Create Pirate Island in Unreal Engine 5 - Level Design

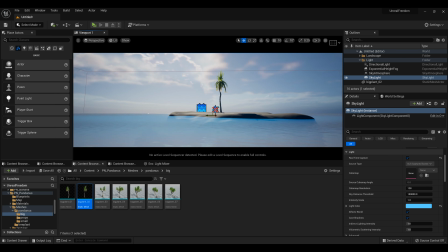12:20 However, you probably will have blue water from the get-go,
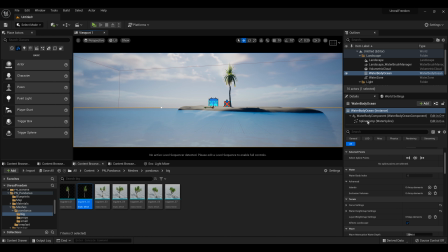12:25 so if you go to your water body ocean and go to material,
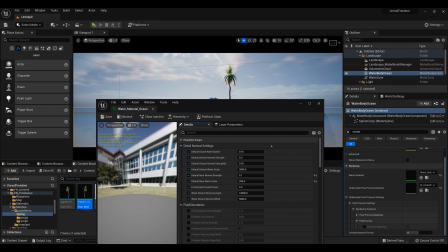12:32 and you need to open this water material, and here there are some things I actually changed,
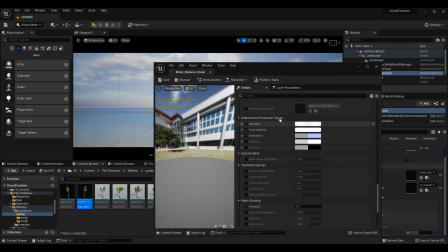12:40 and the main thing I changed for the color was this absorption
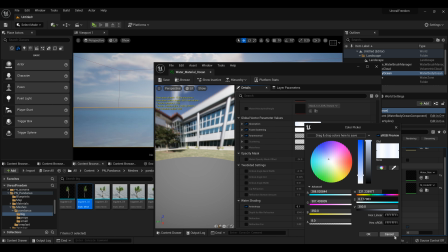12:48 option here. So I put it to almost white, and I did that because
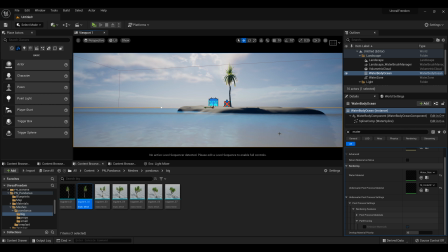12:56 I wanted the color of the water to be influenced by the light, not the artificial color that we give it. So this way we will have more consistency with the environment, and my whole idea is to have this water
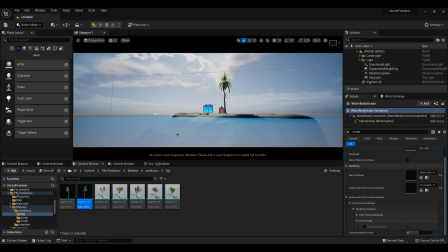13:15 be a pale color, not very bright blue, and the sky to be a pale color as well, not very like saturated, because I want to have distinction between the palm and the background,
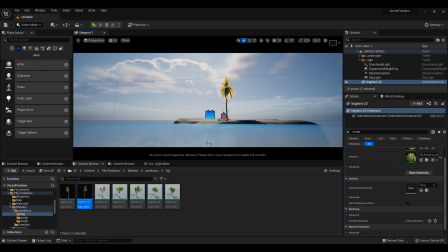13:31 and I want the island to be in focus and not the clouds,
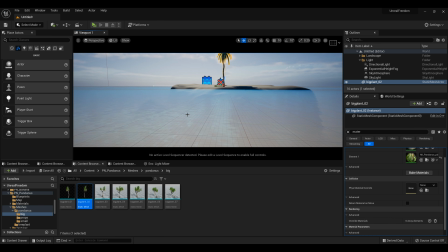13:36 the sky, or the ocean. So this was my whole idea.
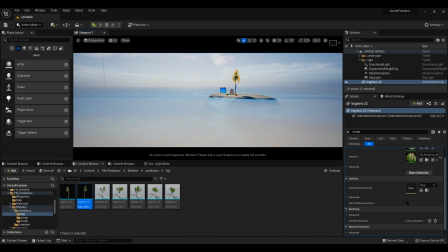13:43 You can do it in a different way if you want, but that's the whole idea.
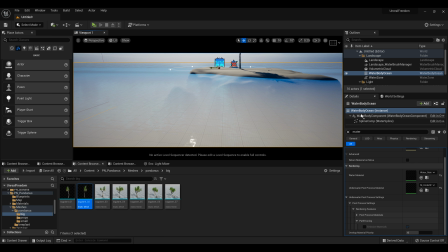13:47 Also, your water will be different, like moving differently, and to achieve that, again, I actually, as I showed you, let me bring this again.
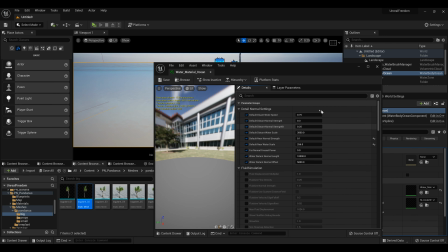14:01 If you go to your material, here I have some options that I have changed, and you can change them as well. You can just screenshot this and copy paste them if you want. You can play with them.
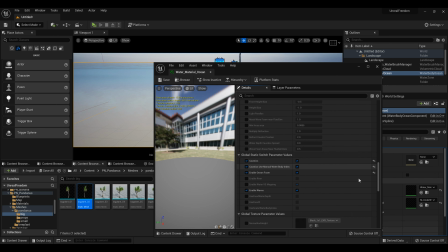14:14 This one again, you can copy paste this one, and yeah, enable all this stuff as well. And yeah, if you want the same results, you can copy paste them, but if not, you can create your own material, like different water and so on.
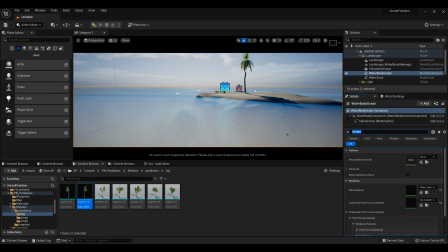14:33 However, you won't have the same behavior, because you need to change the water waves, which
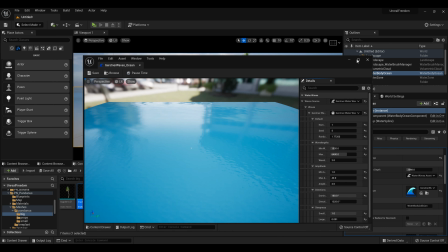14:43 actually are responsible for this movement, like the moving of the geometry.
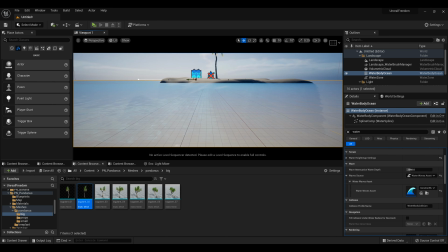14:50 Because the material will have the normal map and all that, but it won't be moving exactly the geometry. And to move the actual geometry,
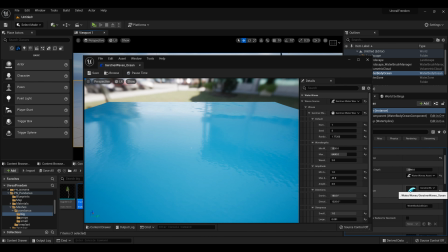15:01 we need to open this Gerstner waves or whatever.
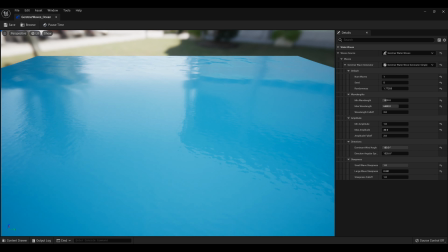15:06 And here, if I open this one, let me show you what the options do.
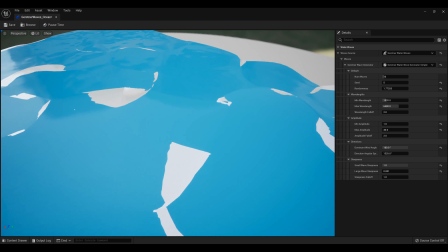15:12 First, you probably have 16 here, which is already a different thing.
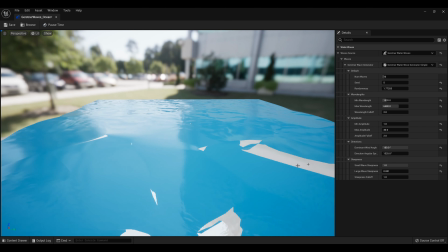15:19 But mine will behave differently again because I change other settings here.
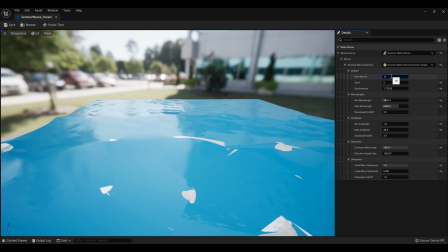15:25 And you can, I can show you like the wave here.
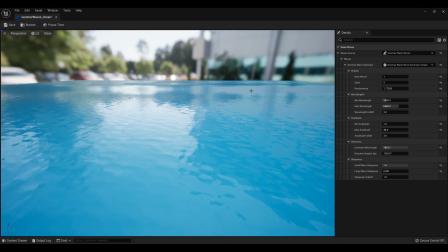15:30 You generate only one wave and it will go in one direction. You see, it's coming towards me. And if I do two waves, you have like different movement.
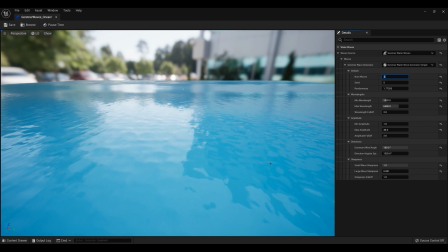15:44 And I didn't want to have a sophisticated water movement because I wanted the water to actually feel very still, like not so much movement.
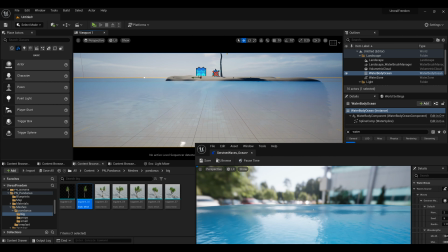15:55 If you see right now, it's a lot more active, like this thing here, for example. And this is not actually something I want for this particular scene,
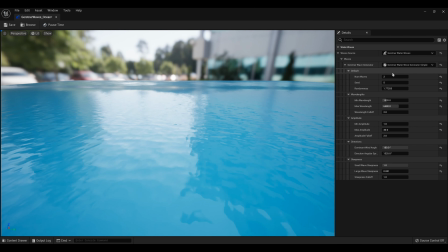16:07 because I wanted to give a feeling of calmness and peacefulness. So I wanted a peaceful ocean, and this one wave that's moving
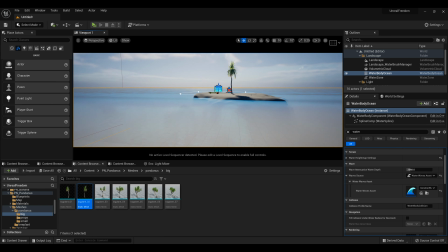16:20 away from you, like if you see here, it's moving away from you.